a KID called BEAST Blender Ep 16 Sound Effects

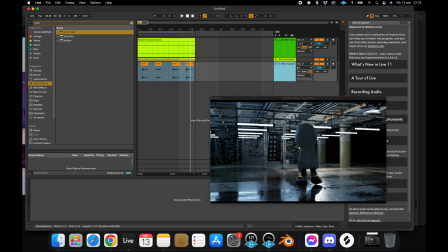1263s
Like, our room is a big hangar, a big industrial feel, and what we hear is it's a footstep that's really in your face. We don't want it in our faces. We want to have the footsteps really be in our environment.
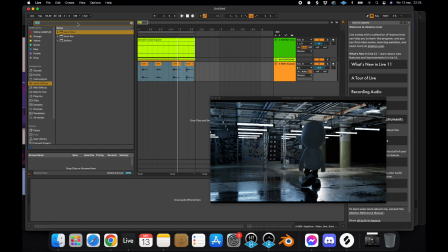1279s
So, how do we do this? We do this with reverb. I'm gonna take my favorite reverb.
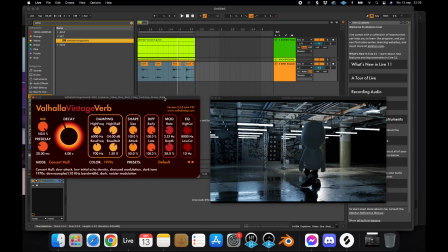1285s
It's a perfect one to explain how everything works. So, this is my preferred reverb, the Valhalla Vintage Verb.
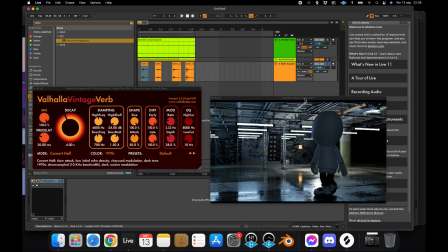1294s
What does it do, reverb? I'll maybe turn up the sound for a second. Okay, so we'll check out without the reverb. And now we'll check with reverb. As you can hear, it puts the sound in a room.
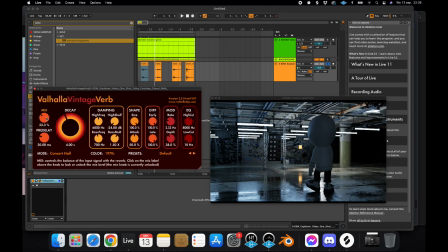1312s
Reverb is actually virtual room, to be short-sighted or whatever. So it puts anything you want inside of a room. How do you use reverb?
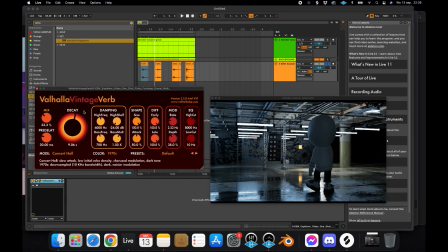1325s
It's very easy. Here we have a decay knob. Decay, essentially it means how big is your room. So if we put a decay slow, we have a shorter room. If you put a decay long, we have a huge room where there's a lot of space inside.
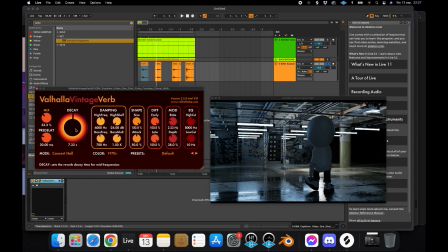1344s
So here we see that our room is pretty big, but it's not like an open field of concrete, it's still a room. So we still want the sound to bounce off the walls and to come back to us. So we're gonna put the decay, I'd say like at 2 seconds maybe.
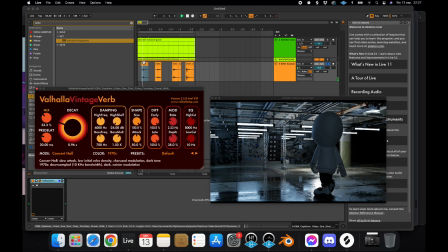1365s
It really puts it in a room. I think it's a little too much. Okay, great. So, a little less.
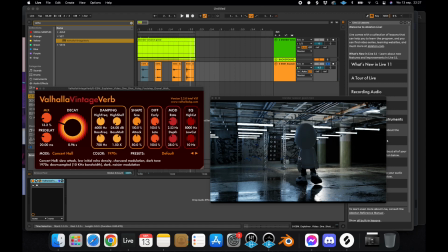1383s
Okay, so what we did now is essentially, you have the footsteps, but we made them fit our animation, our environment, and our sequence. So reverb is, I think, the most important thing to use when you're putting sounds on your animations.
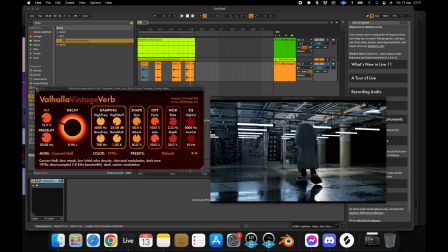1398s
It really makes the feel of it to really be inside of your animation.
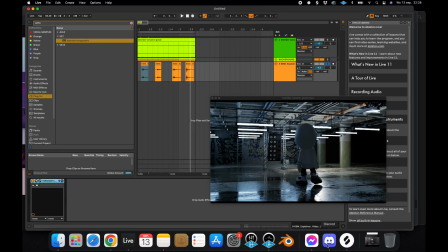1406s
Let me check this out.
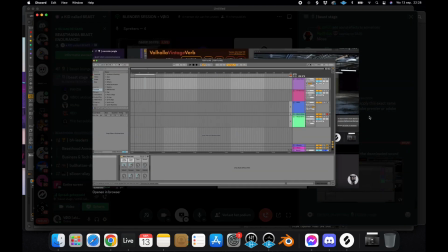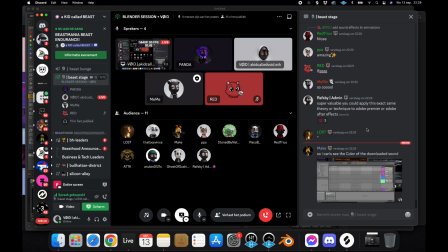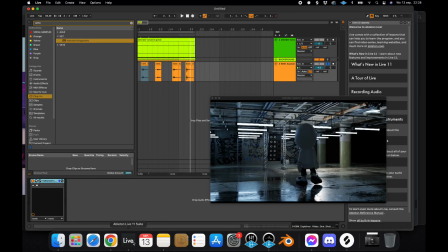1418s
I don't really know what you mean, make, but let me check it out in let's say 20 minutes when I'm done explaining. Okay, so our footsteps are now perfectly mixed into our background. I'm gonna put them a little less loud.
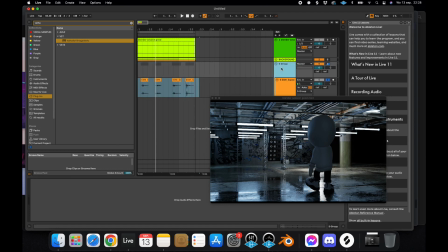1437s
I'm just gonna call it footsteps. Okay, great. So what do we see again? The sound system. Okay, let's input a track. Let's just find a cool track.
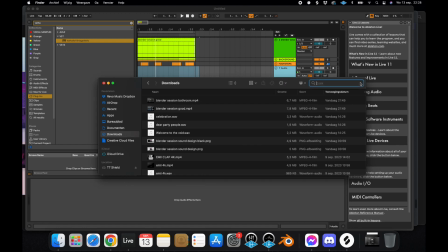1455s
Let's see, maybe Dreamer. Okay, here we have the Dreamer.
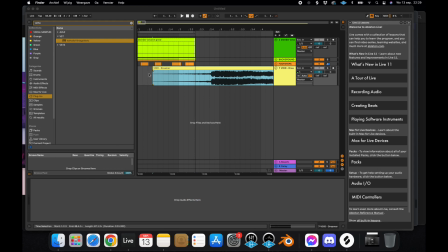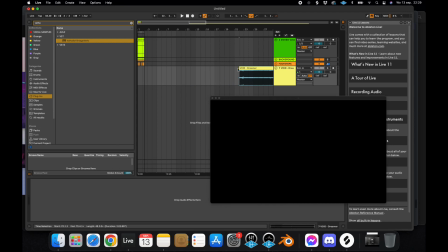1475s
Let's just cut to a good part. Not that there's a bad part in the song, of course. Just kidding. Okay.
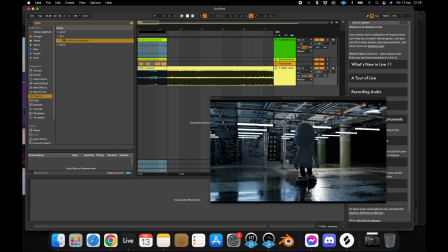1484s
So, as we see, the sound system is a fairly good sound system. So that's important as well, because a phone is not gonna play the same quality as a decent sound system. So for this, we can leave the sound.
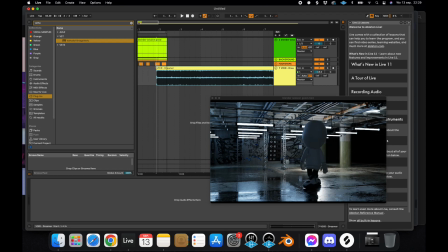1501s
The sound is pretty decent already, so we don't have to EQ it or whatever to make it fit the speaker. This is a good speaker, it will play good music, so we can just keep the sound as is.
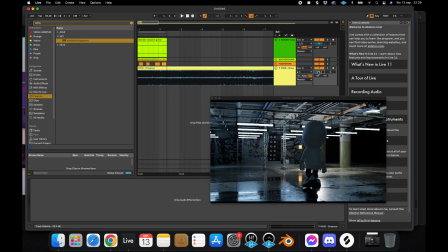1513s
So let's just play it.
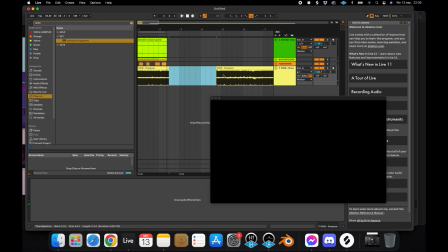1525s
Okay, but what's the problem here?
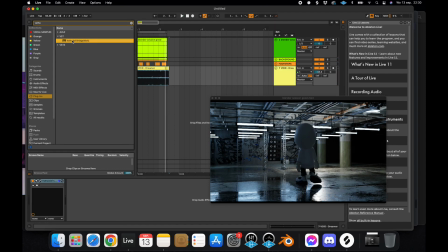1530s
we have the sound that's not fit to our room yet. So what we're gonna do, we're gonna use some reverb. We put the footsteps in a room already. So this is our room that we made for the footsteps.
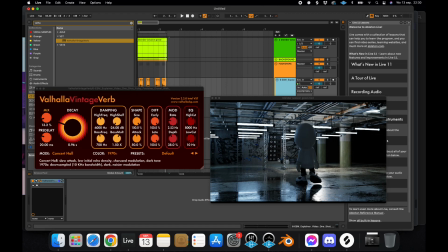1547s
It's very important to keep all the sounds in the same room, because else a sound is gonna feel off and it will break the feeling of your environment. So what we're gonna do is we see here mix 13.2 and decay is 1.
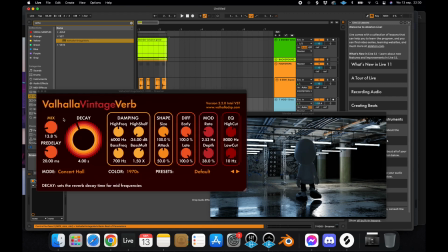1565s
So we're gonna make sure our mix and our decay will be at the same level. If you're using reverb for different sounds in your animation, make sure it's always the same reverb and the same setting. You really want it to tie together, and that's the way you gotta do it.
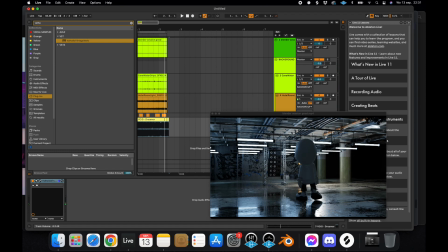1589s
Now I hear the background noise is way too much, so I'm gonna tone it down. Footsteps a little bit down as well.
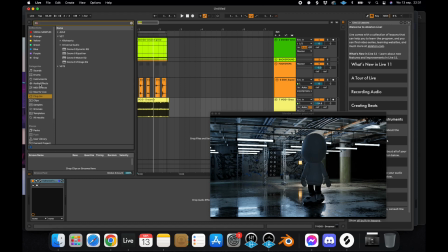1603s
Okay, so what's the problem? I don't feel like the sound is coming from these boxes. So what we're gonna do, we're gonna EQ it. So probably EQing means
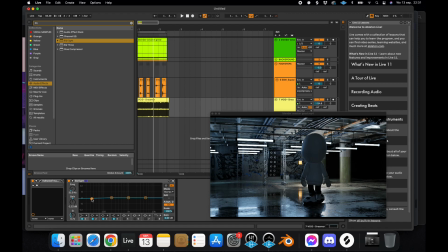1621s
you cut some frequencies, you know, a song has low, mid, treble, like you see on a DJ panel, like the 3 knobs, low, mid, treble, like the bass is the low stuff. That's here. This is the bass. Then you have the mid stuff. That's here.
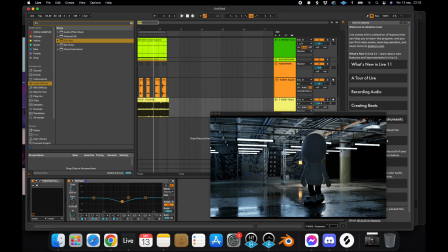1639s
This is like vocals. This is like instruments really in your face. That's all happening here. And here are the high stuff. We can say like a lot of noise. That's too much of highs. A lot of, I don't know, too harsh.
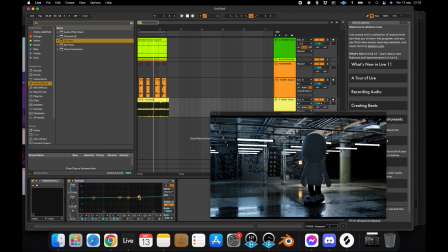1654s
That's all happening in here. So what we want to do now is to give it an EQ cut, let's say, to really make it feel like it's inside of the room. So I'm gonna just cut a little low and I'm gonna cut a little high. Very easy. Like this maybe. Maybe this will work.
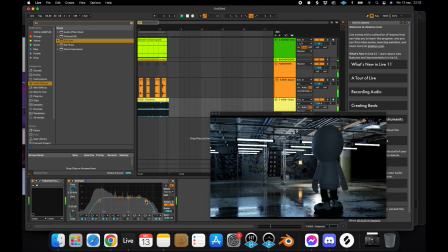1677s
Okay, let's see.
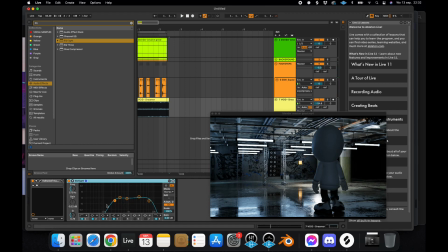1696s
Okay, I think this sounds fine. So what I did is I cut a lot of lows and I cut a little highs. So why did I do that? Because the room is pretty big, and if we cut some of the frequencies, it's gonna feel more natural. It's gonna actually feel like the sound is being played inside of the room.
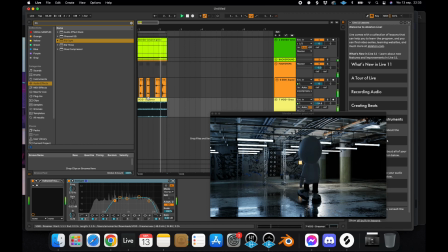Okay, so this, I'm just gonna export it real quick.
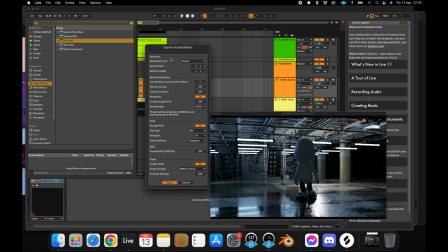1728s
Export. Blender session, let's say large, because the next one we're gonna do is a smaller room.
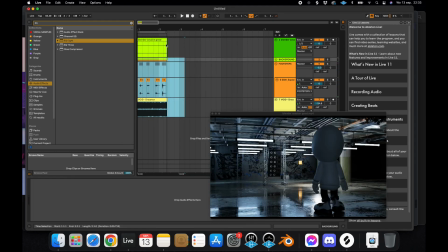1740s
So it will be the same, but the room is gonna be smaller.
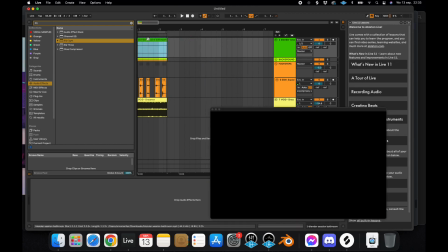1745s
And why does that matter? Because basically our reverb will be different.
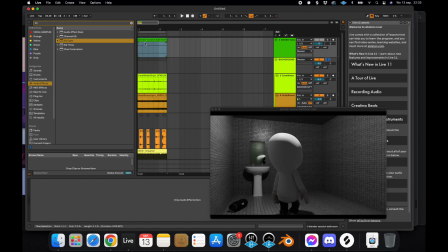1751s
Okay, so let's start again with the background. So let's start first looking at the video.